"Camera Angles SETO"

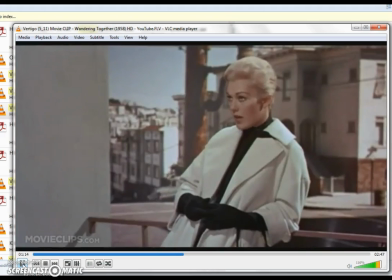8:08 All right, so let me just go back to the PowerPoint.
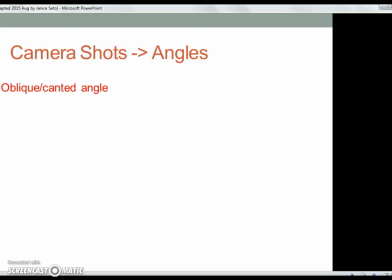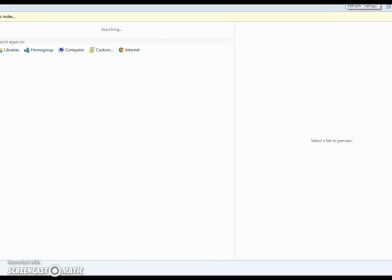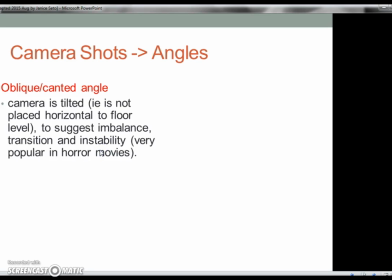8:26 Now there's some more intriguing shots. I've only got two of them. So the oblique angle is it's like you're filming without a tripod.
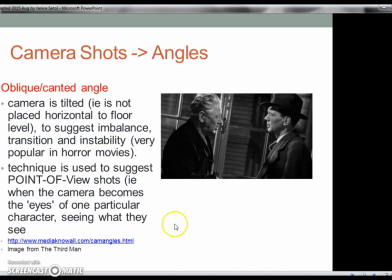8:37 And so here's an example from the movie The Third Man, where you've got Joseph Compton in the foreground, and although they're looking straight at each other, you could tell that it's sort of slanted. So this is a very subtle way that
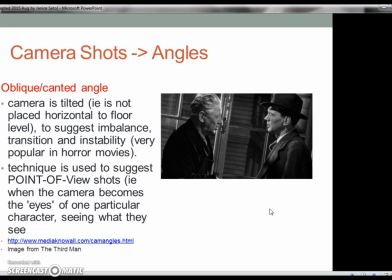8:57 Carol Reed used to position his camera just to get you, the audience member, a little bit unsettled. You're not aware of it when you actually watch the movie, but so it's sort of subtle, it's almost subconscious that things are not always what they seem.
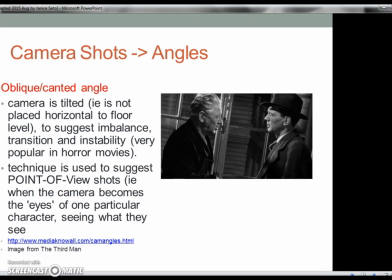9:16 Now I'm going to show you another shot, and it's called the Dutch shot.
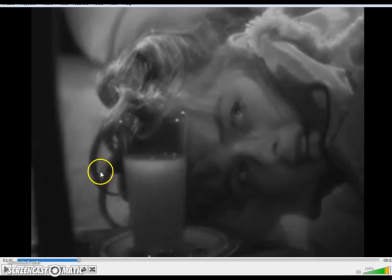9:23 Dutch angle. So let me see if I could cue it up. All right, so this is from another Alfred Hitchcock movie. It's called Notorious. That's Ingrid Bergman, and Cary Grant also stars in it. Now, Ingrid Bergman, as you can see, she's lying there. She's just waking up.
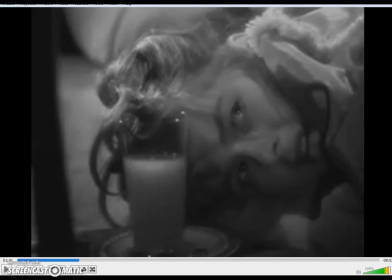9:40 She's in the movie. Her father has been found guilty of treason against the United States, and so she invited some friends over the night after the verdict, and I guess they're just celebrating a party.
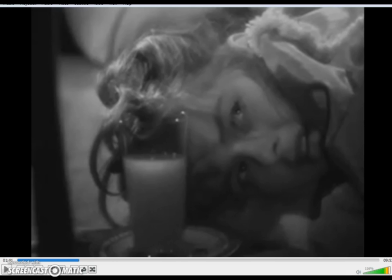9:55 I don't know what it is. Maybe he's drunk, She's trying to drown her sorrows. So she wakes up, and she's got a hangover. So what happens when people wake up with hangovers?
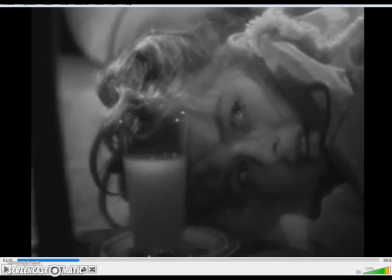10:09 And so watch how Alfred Hitchcock has manipulated the camera angles to show you what she sees. Somebody who is drunk waking up, and then you could see Cary Grant coming into the scene. Let me see if I can get this to go. It takes maybe about 10 seconds.
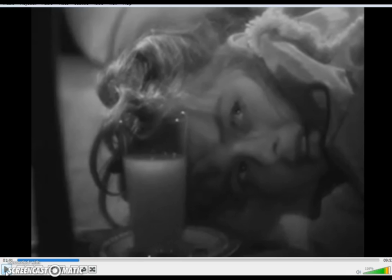10:28 But so anyways, Ingrid Bergman wakes up, hangover, and here comes Cary Grant.
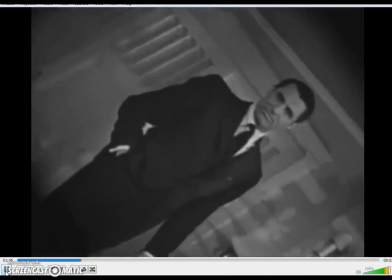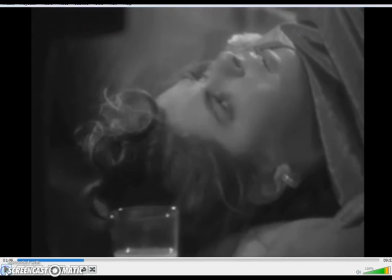10:39 So very, very clever way of
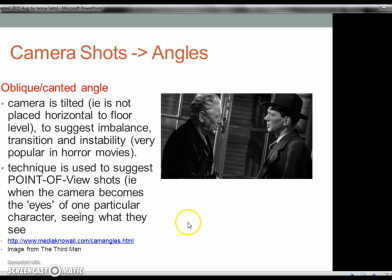10:44 handling the camera on the part of Alfred Hitchcock.
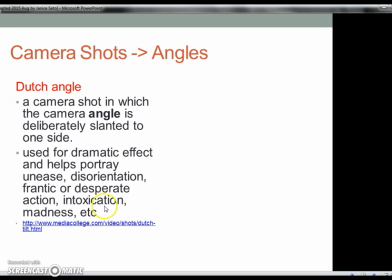10:49 It's the Dutch angle, right? To show intoxication and madness.
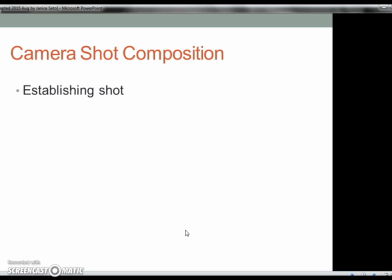10:58 But so now let's see if we can, I've got a few minutes left. I only got 4 minutes left. So let's run a little bit more. We'll talk about camera shot composition. So the establishing shot, and we've gone over that, so where are you in setting? Crane shot is where basically the camera is way up here, and I'll see if I can find you a clip from that.
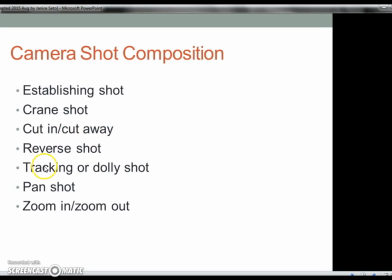11:24 And then there's cutaway, reverse shot, so basically usually when people are talking, it's a dialogue like you saw between Kim Novak and James Stewart in Vertigo. And then there's the tracking shot in Dolly, and I believe I showed you
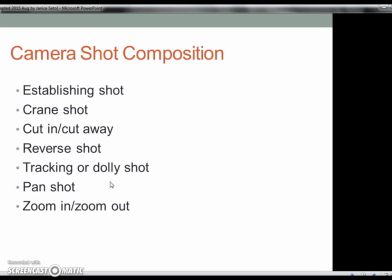11:39 a couple of films where you have running taking place, and then the pan shot, and then zoom in, zoom out. Let me see if I can find something that's good.
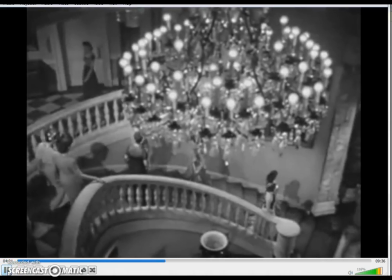11:52 Hold on a second, I think I can. This is one of the most famous crane shots in history of motion pictures.
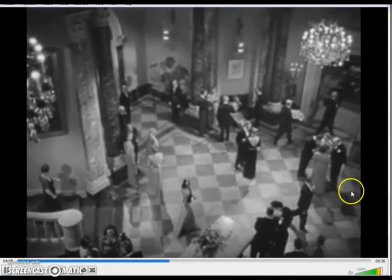11:58 So you can see the camera is panned over, and the camera is way up on a crane.
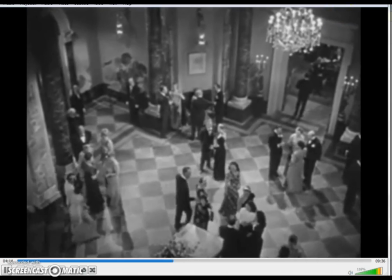12:05 Now the camera is going to slowly move down the crane, bringing the camera down.
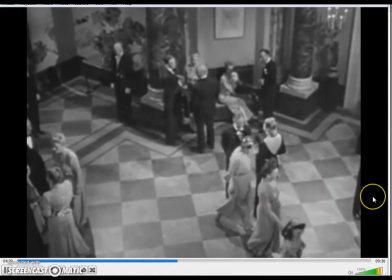12:12 And so it's panned over, and you're getting closer to closer.